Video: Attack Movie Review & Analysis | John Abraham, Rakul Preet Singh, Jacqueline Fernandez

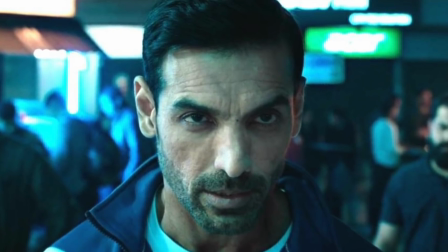11s
I've been looking forward to this film for quite some time, and as Tried and Refused Productions does any interview, the naysayers arrive out of nowhere to talk about how I've been bought and my objectivity will be going for a toss,
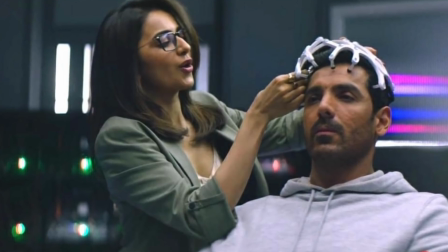22s
and how I've become a shill of the film industry, only being a spokesperson for their vested interest.
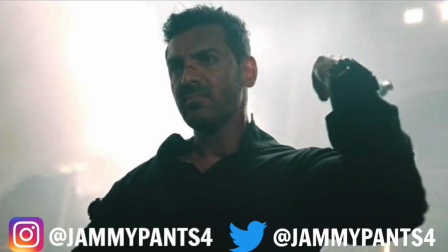28s
Social media chatter aside, the creators behind Attack really had me stoked,
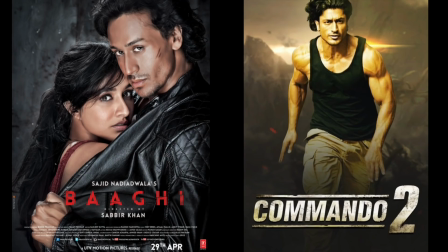32s
as the action genre of Bollywood was getting a much needed change rather than the incessant additions to popular franchises like Baghi and Commando.
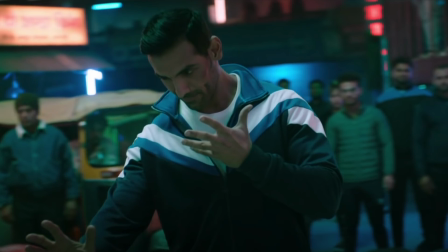40s
Attack presents a concept utilized in many films over several decades,
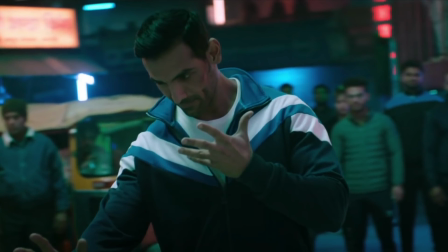44s
but needs deserved respect for integrating it into a Hindi film storyline and presenting it to the masses,
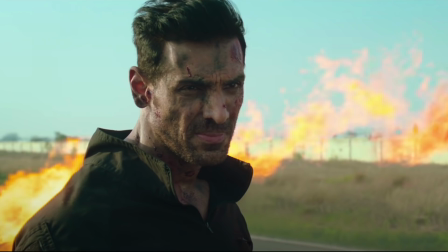49s
as the concept of AI being utilized in combat or warfare is something that only a few are privy to,
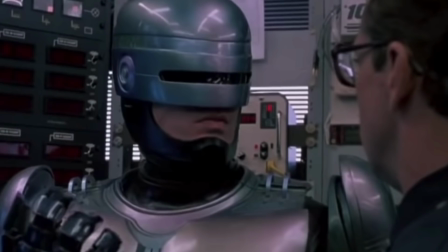55s
unless they have seen ventures like Robocop, and how a human, if incorporated with the right technology, can be the best serving human capital one can think of.
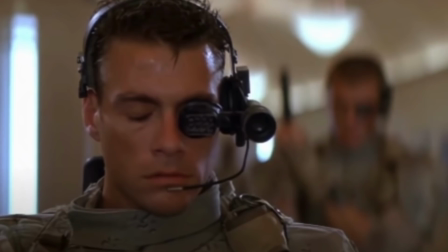64s
Or the most common one that a lot of people talk about, the Jean-Claude Van Damme film Universal Soldier,
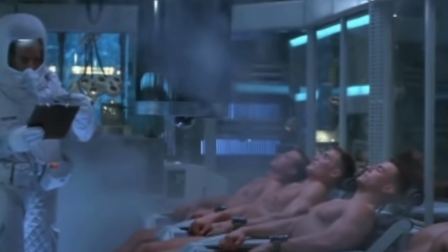69s
in which soldiers during combat or war get fatally injured, are put in cryogenic chambers, and revived to become perfect soldiers that obey their commands,
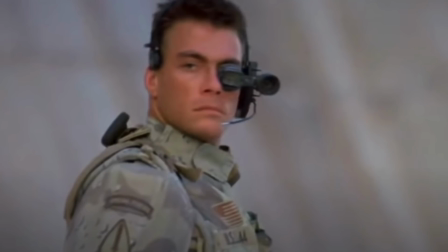77s
only to realize that their memories fade in and out, trying to grapple and come to terms with who they were before they became cyborgs.
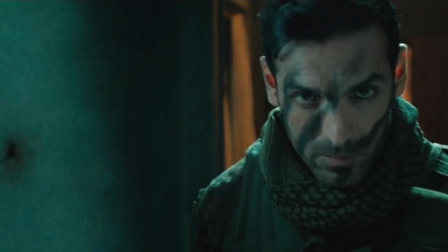84s
There are many parallels that you can create with this film, but I think the most accurate of a comparison,
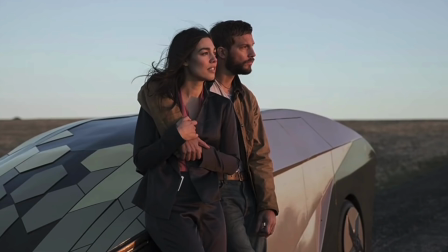88s
especially after watching the movie and how Arjun interacts with Ira, the AI placed in his body,
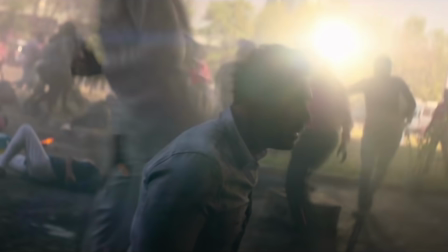93s
is the 2018 film Upgrade. In Attack, Arjun goes through a traumatic event that makes him paralyzed from the neck down,
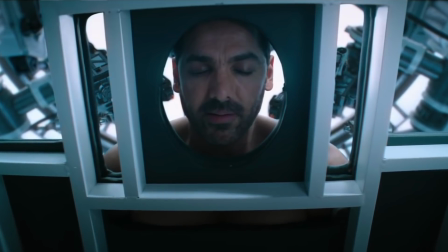100s
only for him to opt to be a test bunny, basically for the super soldier program that is greenlit by the government.
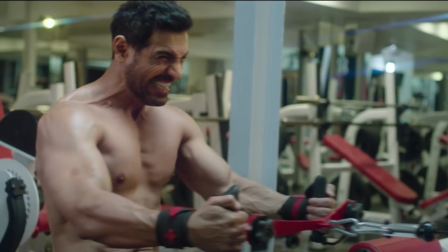106s
Arjun and the AI seem to be a perfect match, and when the past comes haunting back to cause havoc in India's national security,
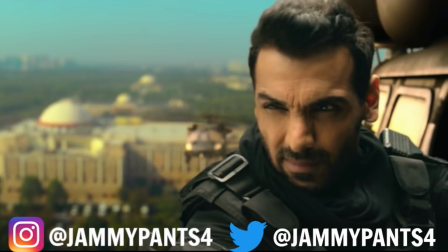113s
specifically an attack that is targeted at the Indian Parliament, our very own super soldier can come save the day.
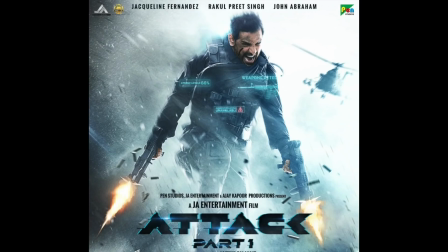119s
Here's me telling you the good and bad aspects of the film so that you guys can ultimately decide whether to watch it in theaters or not.
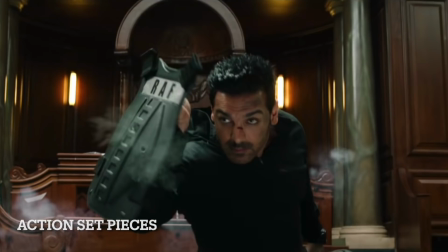126s
Action set pieces. There is absolutely no doubt about the fact that this film's biggest strength has to be its action set pieces,
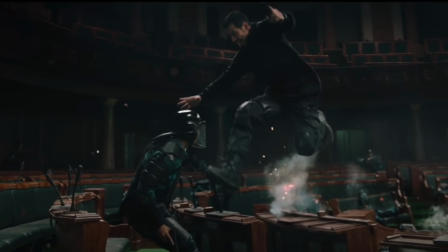132s
even though my biggest gripe with the film was that there were excessive jump cuts in most of the combat sequences.
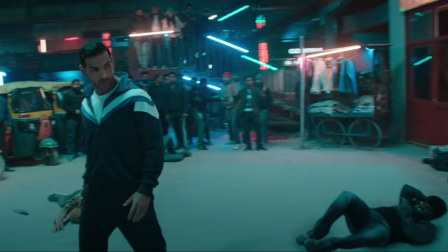138s
You could genuinely not look at a frame for more than 3 seconds, as it would change perspectives and angles almost at a rapid pace,
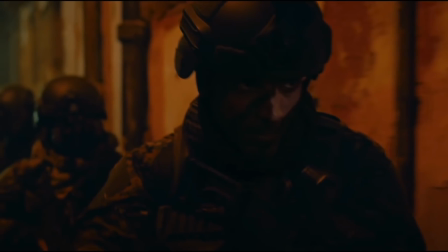145s
but there are many set pieces that imbibe what the teaser and trailer of the film promised us all.
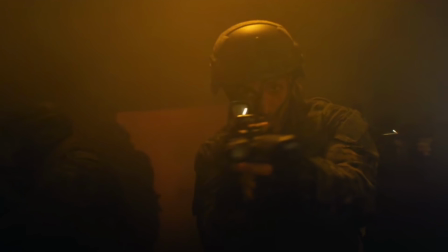149s
The opening set piece that showcases a covert mission being executed in Pakistan is brilliantly choreographed,
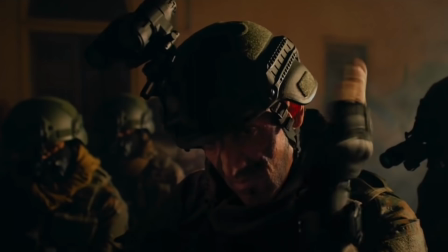155s
giving you an idea of what you are signing up for almost immediately. As you may notice throughout the film, many of the set pieces are beat by beat choreographed with the background score,
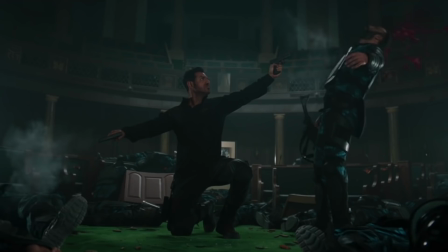164s
a creative route taken that actually enhances many of the sequences.
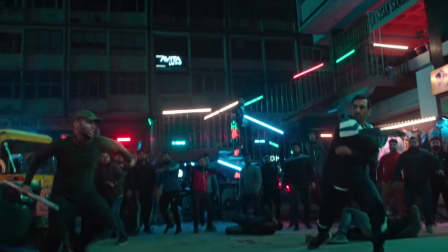168s
There is a Nehru Place sequence in which Arjun basically is trying out his new functions work in real time,
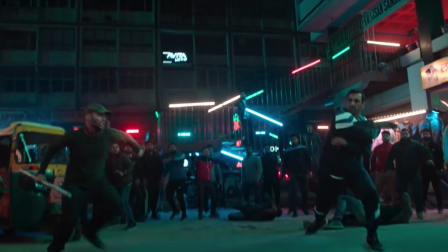174s
and even though I was terribly excited for the same, the sequence only shines in moments,
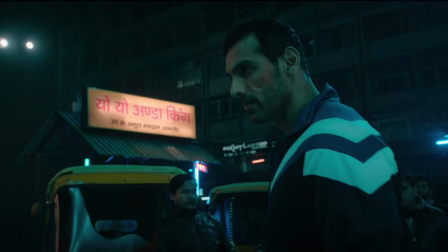178s
especially when there's a 360-degree running shot. Again, the excessive number of jump cuts almost take away from the complexity of the action sequences.
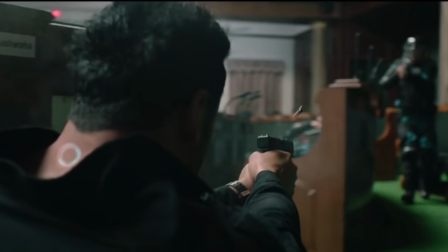187s
The best moments in the film undoubtedly are when Arjun and Ira reboot to annihilate every threat within the parliament.
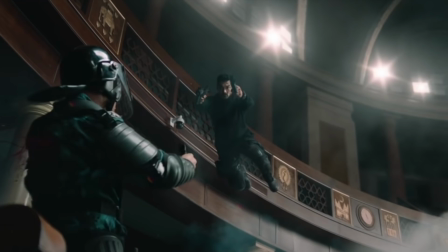194s
Another beautiful synergy of background music and action choreography that has to be the highlight of the movie.
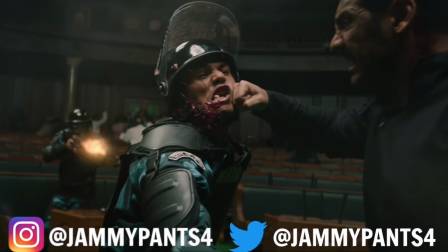199s
That is one sequence everyone was looking forward to, and it delivered tenfold.
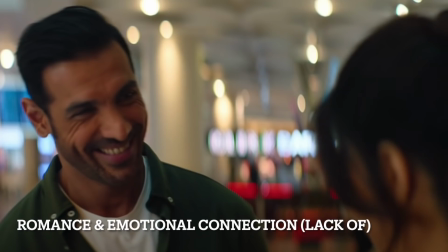204s
Romance and emotional connection.
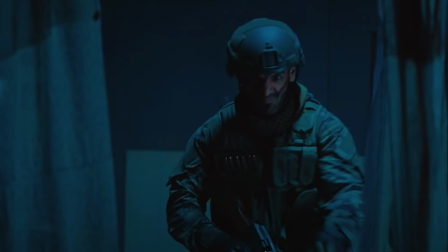206s
Many of the comments under this video will talk about how we signed up for a no-nonsense action film, so we couldn't care less about the romantic storyline.
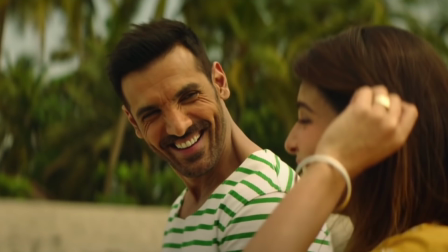214s
But the problem is that the film attempts to create an emotional thread for Arjun even as he is in the thick of things with respect to the mission at hand.
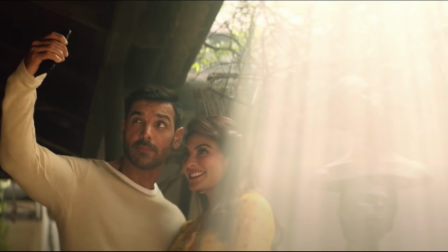221s
So essentially, from a storytelling POV, this needs to work well.
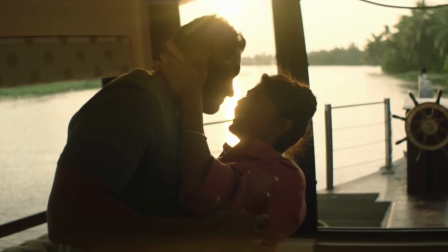225s
Sadly, the romantic relationship between John and Jacqueline is generic and surface level at best.
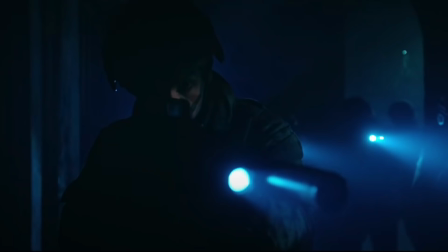231s
I understand Lakshraj Anand's attempt in not wanting to waste the time of the audience in the theatre, but in the same process,
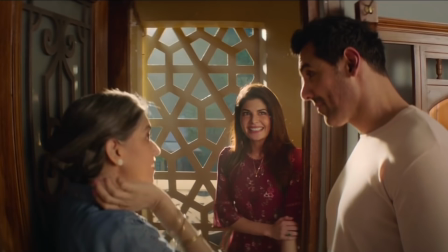238s
he rushes the first half so much that you barely feel a connection that Arjun has for Jacqueline's character.
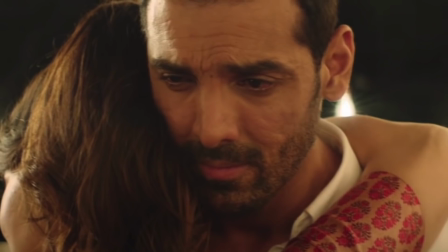244s
The attempt by the creator is because Arjun is in a constant flux.
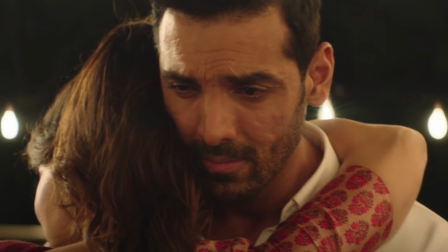248s
How his memories blur the line between his subconscious and conscious mind, and for this to truly connect with the audience,
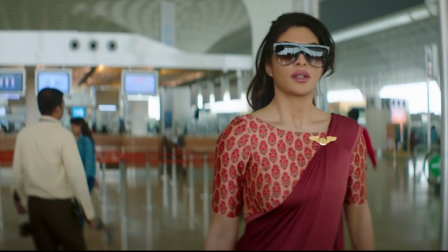254s
the relationship should be something that we are invested in, but that is not the case at all.